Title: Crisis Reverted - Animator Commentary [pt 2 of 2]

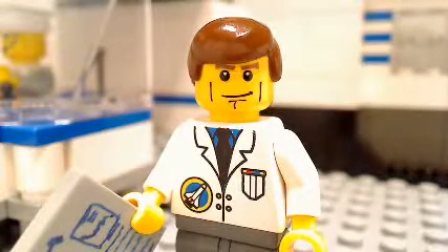0:01 You must wait until the time window.
You'll notice there's a little guy back there in the control booth.
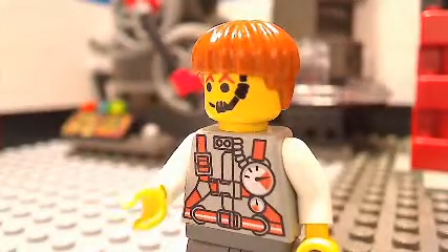0:06 Okay.
He doesn't move very much. I didn't work him much animation for him.
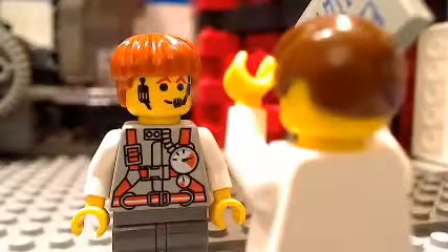0:11 What? I'm just messing with you. 11:23 to 11:24.
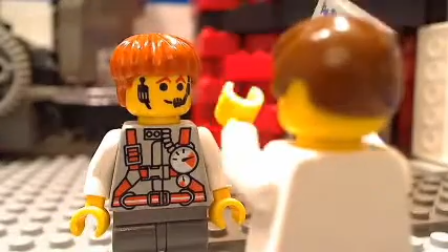0:18 I get it, okay?
So with all these shots where I did like,
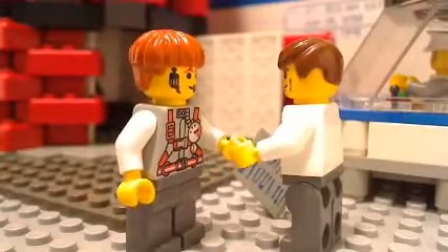0:22 let's say I did an over-the-shoulder shot of Buchanan where I wanted a shot of the cadet but over the back of Buchanan's shoulder,
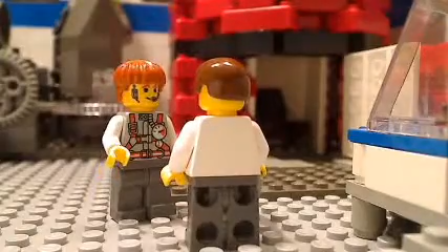0:28 I went through and marked out every kind of piece of dialogue that was going to be shot
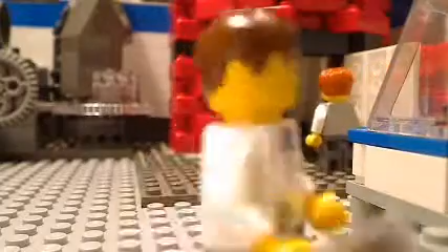0:35 from that angle, and I filmed all those at the same time so I could minimize the amount of setups I had to do.
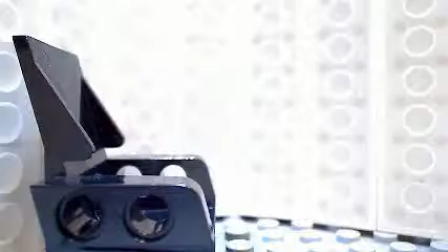0:41 The last thing I wanted to do was do the thing in sequence and have to be setting up the same over-the-shoulder angle time and time again.
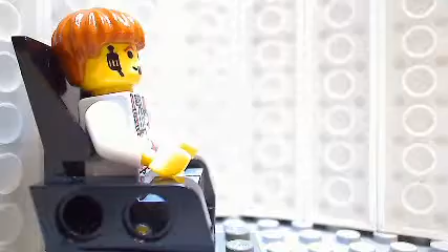0:50 I've got a tiny little LED flashlight that was super bright and kind of bluish bright that I hung above
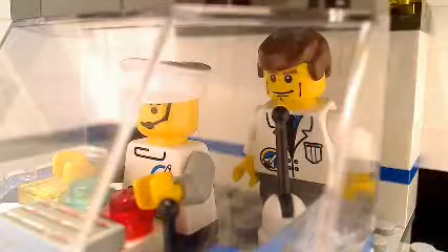0:57 the inside of that red column that shines down on him that was super bright like that. I thought that was a really cool look to do that.
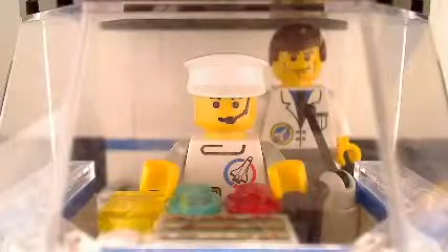1:06 You see that the cadet's talking into his radio headset, so he doesn't have an echo on his voice, but when Buchanan talks into that microphone,
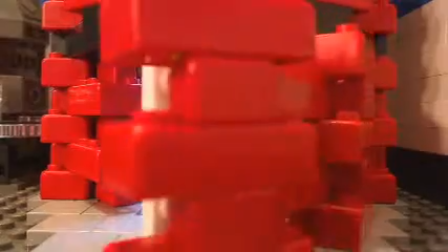1:12 his voice is broadcast throughout the whole facility, so it kind of echoes in this big,
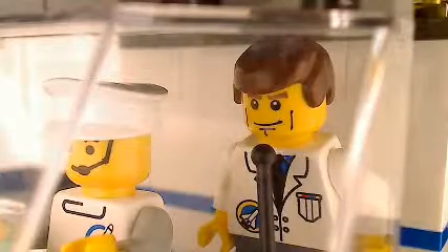1:17 large room. That door closing was fun to animate, and I had those are actually K-Nex bricks on that time machine there,
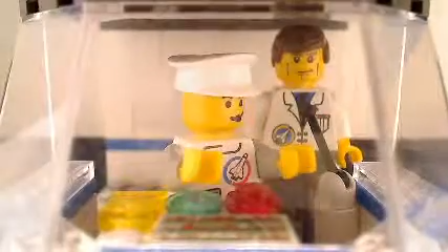1:25 and I had to file off some studs so they could fit underneath there as the thing kind of rotates in and goes under.
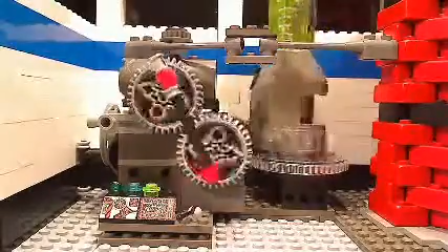1:32 That thing there is made with a lot of Lego Technics gears and whatnot.
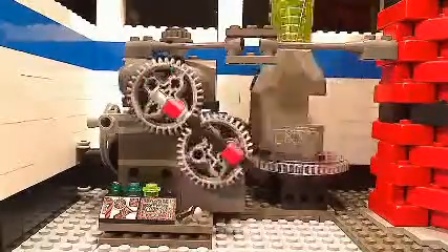1:36 Actually, I would just turn one of those knobs a certain amount, and the rest of it's all connected by gears, and that actually spun the vertical piece as well.
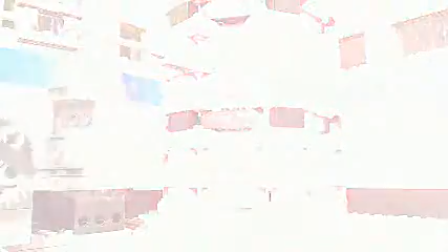1:45 You see when the controller there pushes that button, I switched from a regular stud to a stud that I'd shaved off the top stud.
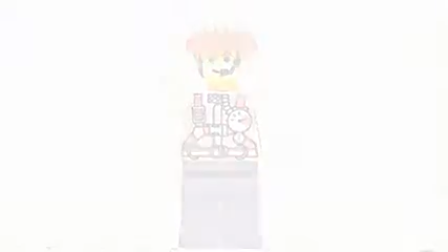1:55 And for the shot where the glow comes behind the time machine, I actually used a different column that I'd made that looked identical, but was open in the back, that I could shine a bright light in, and I could move that light brighter and brighter and brighter, so that's why you get a glow coming from behind it and through the bricks.
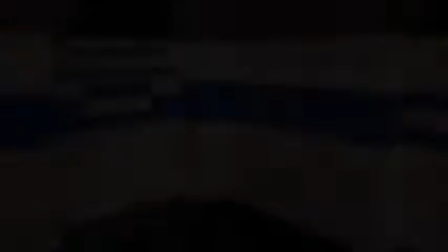2:12 So that's about it for my part of the, well, a little bit more here.
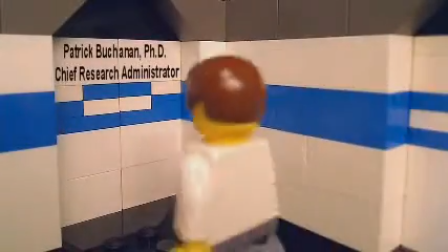2:18 One thing I used on this film that I'd never really used before that was of great help was I would put little index cards
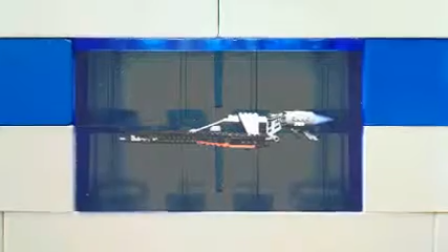2:25 right outside the camera angle to the side of the characters, reflecting the overhead light that I had, and the overhead lights,
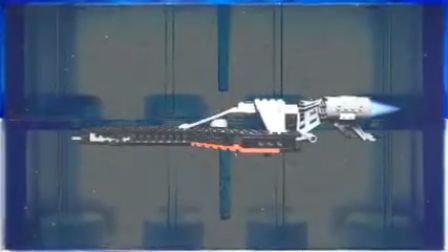2:34 reflecting those diffuse reflections of the light against the characters to brighten those up.
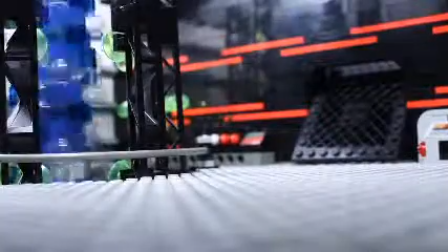2:40 Otherwise, there was just too much lighting from overhead, and their faces were still a little bit dark.
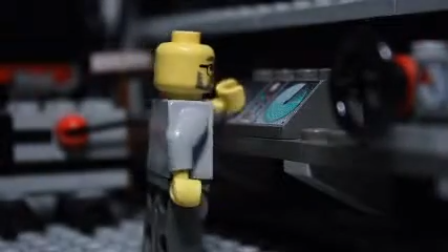2:44 So here we are in the 33rd century part, and you'll see this is the part that PwC animated.
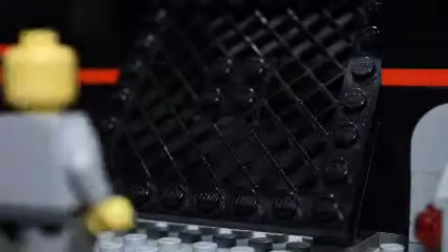2:51 I went in and edited these shots together, and maybe did a little bit with the timing of some of the frame sequences.
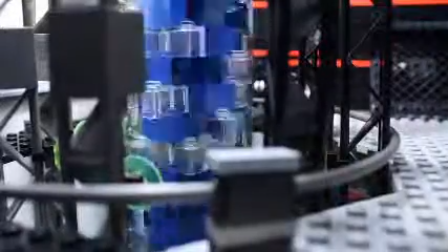2:57 I think I slowed the walk down a little bit. I like the twisty little warp core there.
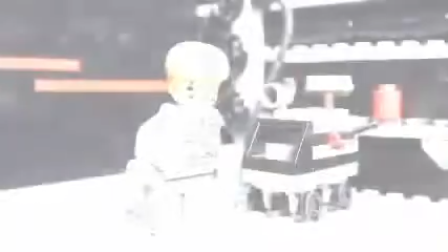3:02 It's looks like something weird with matter and energy. Who knows what that's all about, but I thought that was kind of a neat look. A
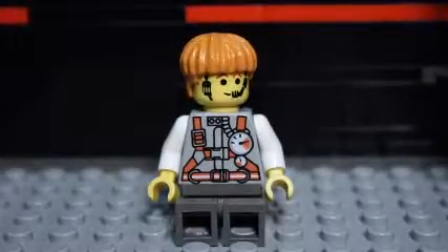3:12 nice kind of stumble there as he comes in from a different time, and of course broke his chronometer.
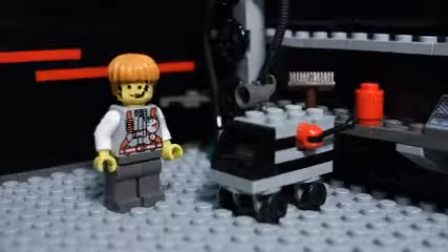3:18 This was my first co-production. I worked with PwC from he's an American, but he lives in the Netherlands, and so he would film this.
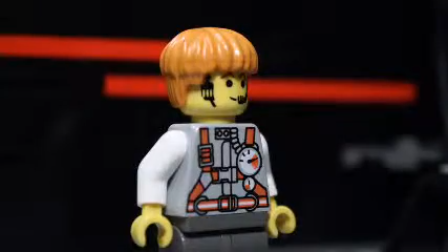3:27 He filmed all his shots with a digital camera, and then he emailed just the frames to me,
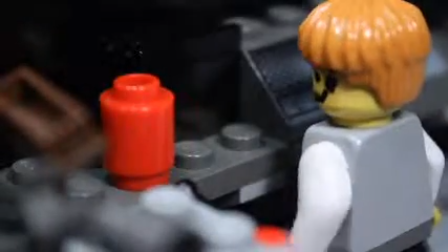3:33 and then I would go through and crop them and kind of maybe zoom in how what I wanted to,
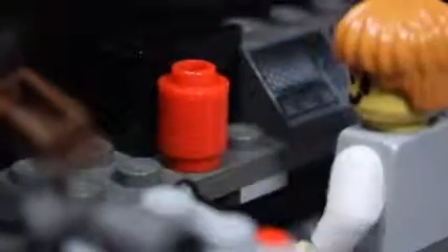3:39 and kind of adjust the timing a little bit. Violet did a great job with the animation on this.
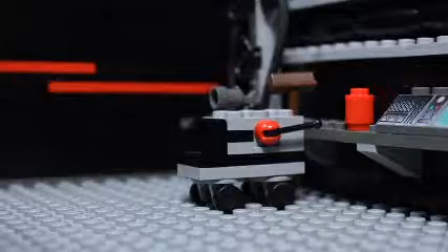3:46 This was the biggest film me or him had ever done before.
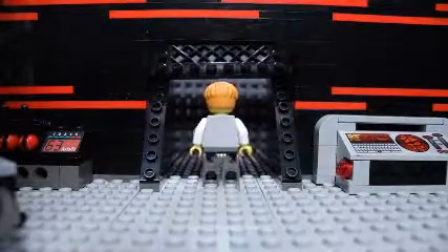3:51 One thing I did was his walk was more set for 15 frames per second, and I felt like it was a little fast. So I slowed his walk cycle down.
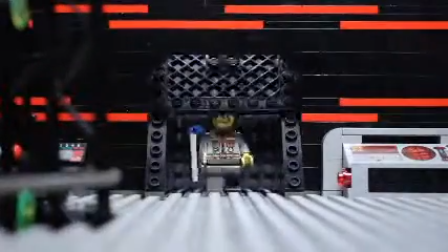3:59 Those frames are actually at like 12.5 frames per second, I think. Which I think it looks okay.
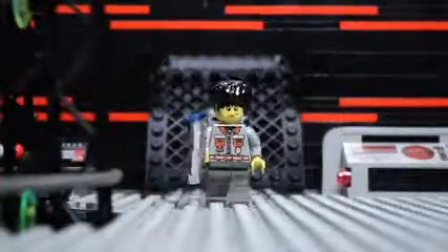4:05 It's a nice kind of relaxed gait.